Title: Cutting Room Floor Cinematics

I'm Joseph Staton. I'm the director of cinematics. I basically am in charge of making the movies, telling the story. I'm CJ Cowan. I am a cinematic designer. John Butkus, animator.
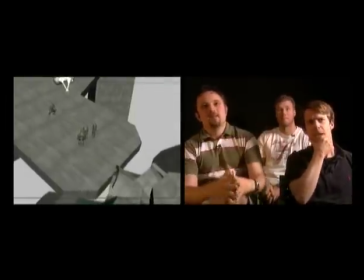17s
This is a scene that used to happen in the middle of the control room level,
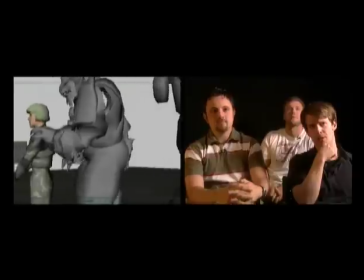22s
where the Arbiter comes across Sergeant Johnson, basically about to be executed by some brutes.
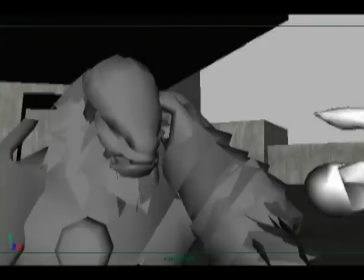27s This one will do. Kill the other. Yes, chieftain. A day's ration says I do this in one cut.
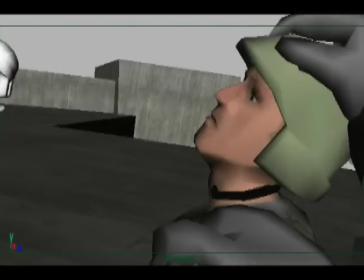37s Two cuts, at least you're on.
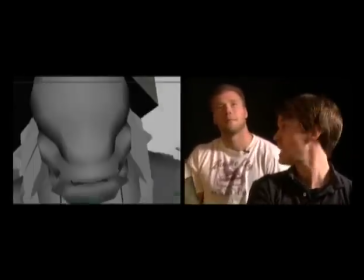41s
This was gonna be sort of our big crazy fight scene that John and I cooked up, and John did most of the good choreography for it.
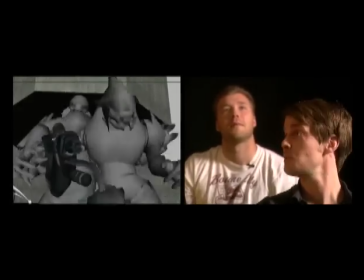49s
And then we decided to simplify things. I don't know, what would you add to that, John? How do you mean simplify?
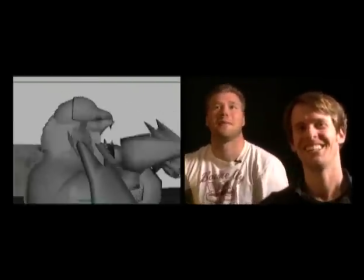55s
By cutting it? Yeah, right. By saying, this is stupid.
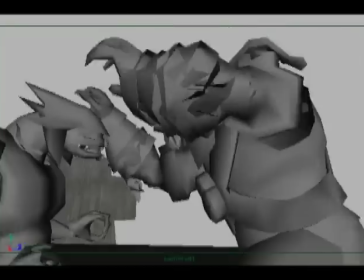60s
No, I think if you watch it, you'll see that there's just a ton of really great action,
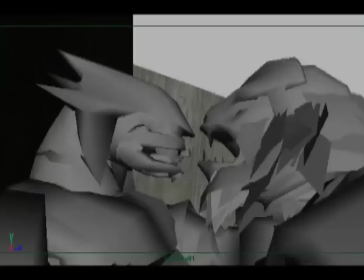66s
which I think ultimately decided one was really hard to animate given the time that we had.
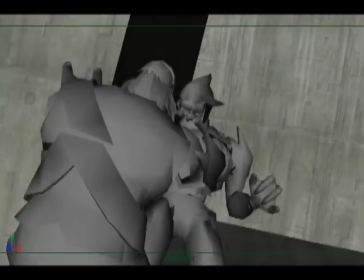71s
So it was a fight scene that we wanted the player to actually do himself.
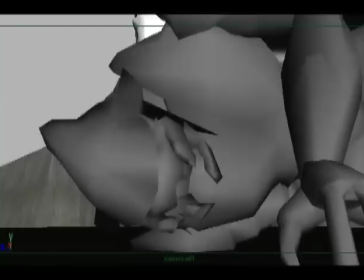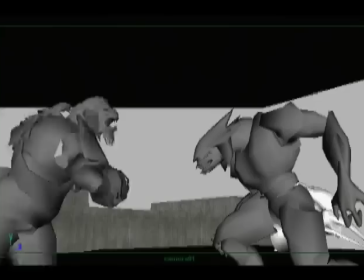81s
I always wanted to have some big rumble between the Arbiter and a bunch of the Brutes.
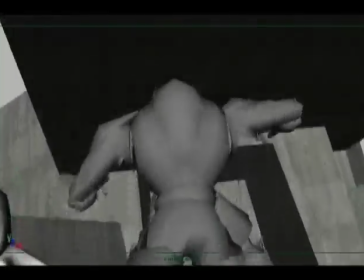87s
You don't really ever see these guys go at it unarmed, and this would be the one great situation where you see, look at that.
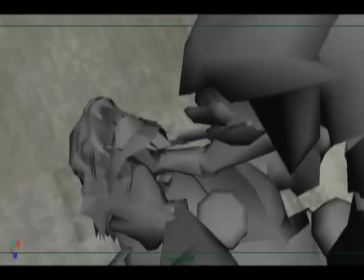93s
Look at that choreography. Oh, in the face.
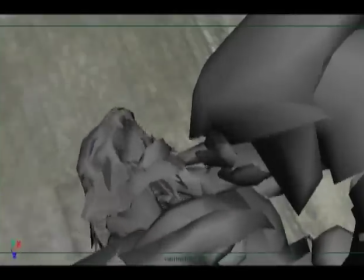99s
There's still a small part of this cinematic that is in the game.
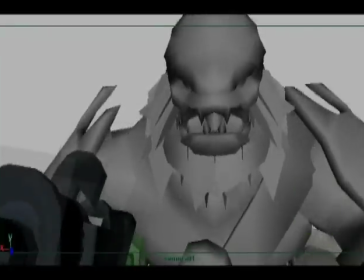102s
We still have basically the end of this cinematic where the Arbiter and Johnson are talking about what they're going to do,
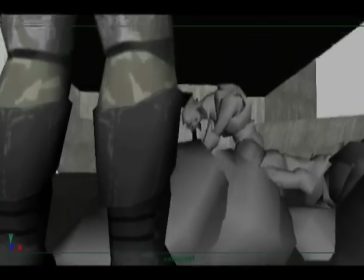109s
how they're going to actually make it to the control room to take out Tartars.
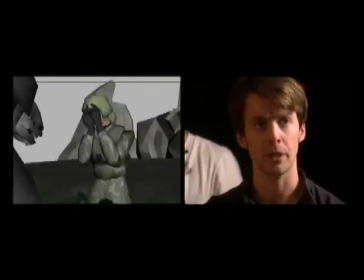112s
We wanted to get Johnson safely into the Scarab before the player could get control of things, and that's what actually happens in the real game.
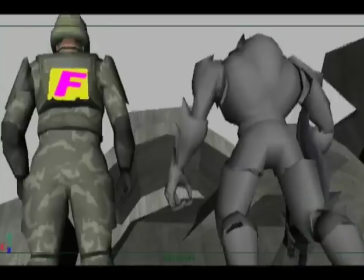119s Tell me, human, can you drive a scarab?
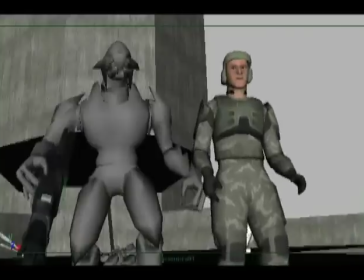123s
This would lead into some gameplay, and the cool gameplay, of course, is the Arbiter riding on the scarab tank while Johnson was driving it.
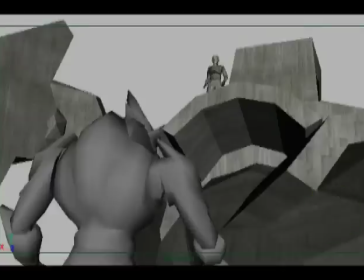132s They're gonna know we're coming.
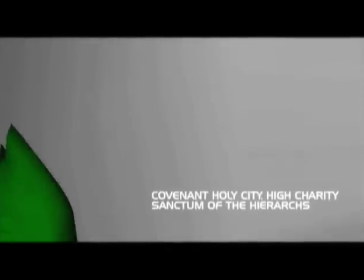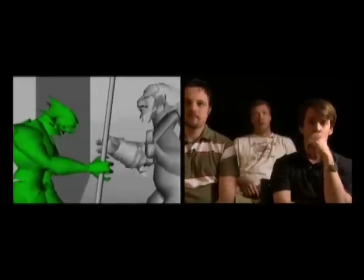142s
This is the scene that used to be called the mural scene, and you're about to see why.
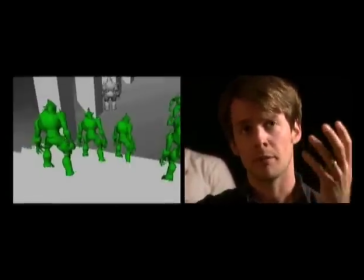146s
This is our big chance in the middle of the game to give the player a really clear understanding of the Covenant religion,
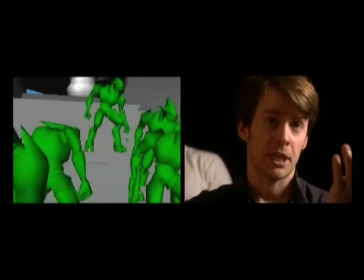152s
explain how it's actually set up, what they believe in, and why.
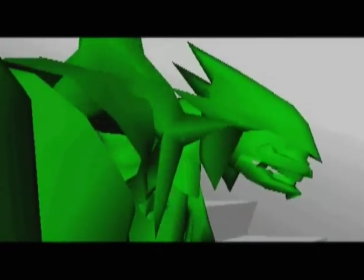157s
I think the original Videomatic that we're looking at, it probably gave the player too much information.
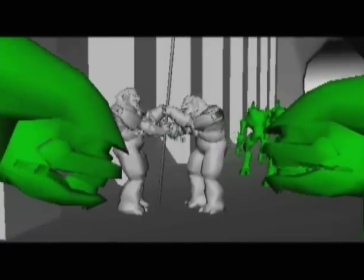162s
I think we were trying to sell the Covenant side of the story a little bit too hard.
What has happened?
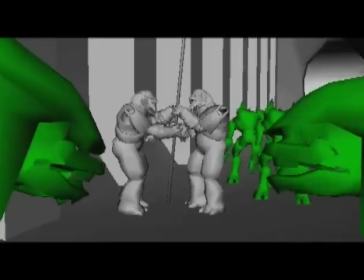168s The Prophets blame us for that braggart regrets demise and decided to replace our best warriors with these imbeciles.
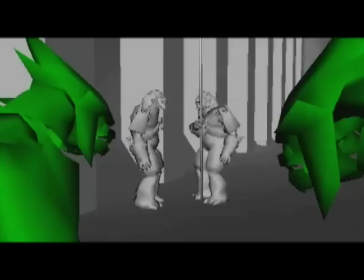176s
But I think the cool thing if you look at the real cinematic in the game, the one that evolved from this, we picked the most important things which were the changing of the guard,
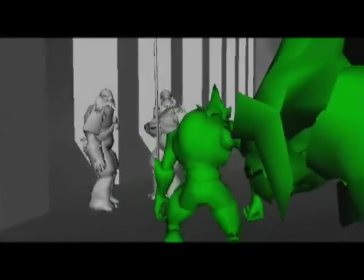184s
the relationship, the uneasy relationship between the Spec Ops Commander and the Prophets,
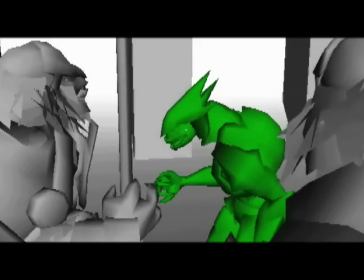189s
and then the sort of conniving way that the Prophet of Truth gets the player, the Arbiter, excited about going and completing his task.
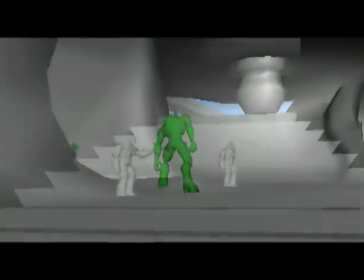197s
Those sort of three critical moments are still in the real cinematic, but they're done much more efficiently.
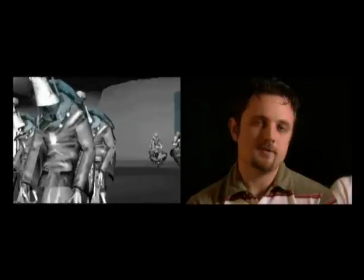205s
This is kind of the very beginning of the realization that the Covenant is starting to fall apart,
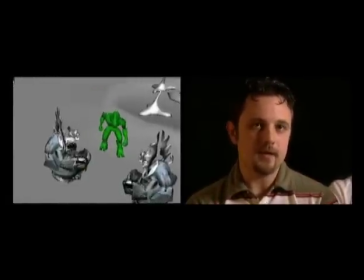212s
where the elites are kind of being ushered off to the side by the Prophets
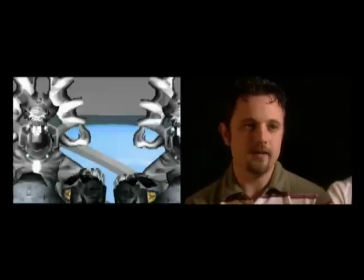216s
and the Brutes are kind of coming in and nobody really knows what's going on.
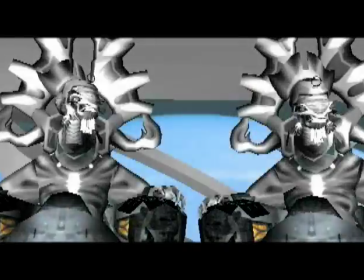221s
The Spec Ops commander's like, I don't know why we're being kicked out.
It was clear the elites could no longer guarantee our safety.
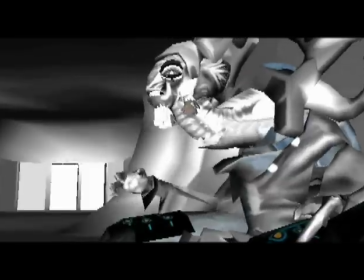229s But we have always been your protectors. These are trying times for all of us.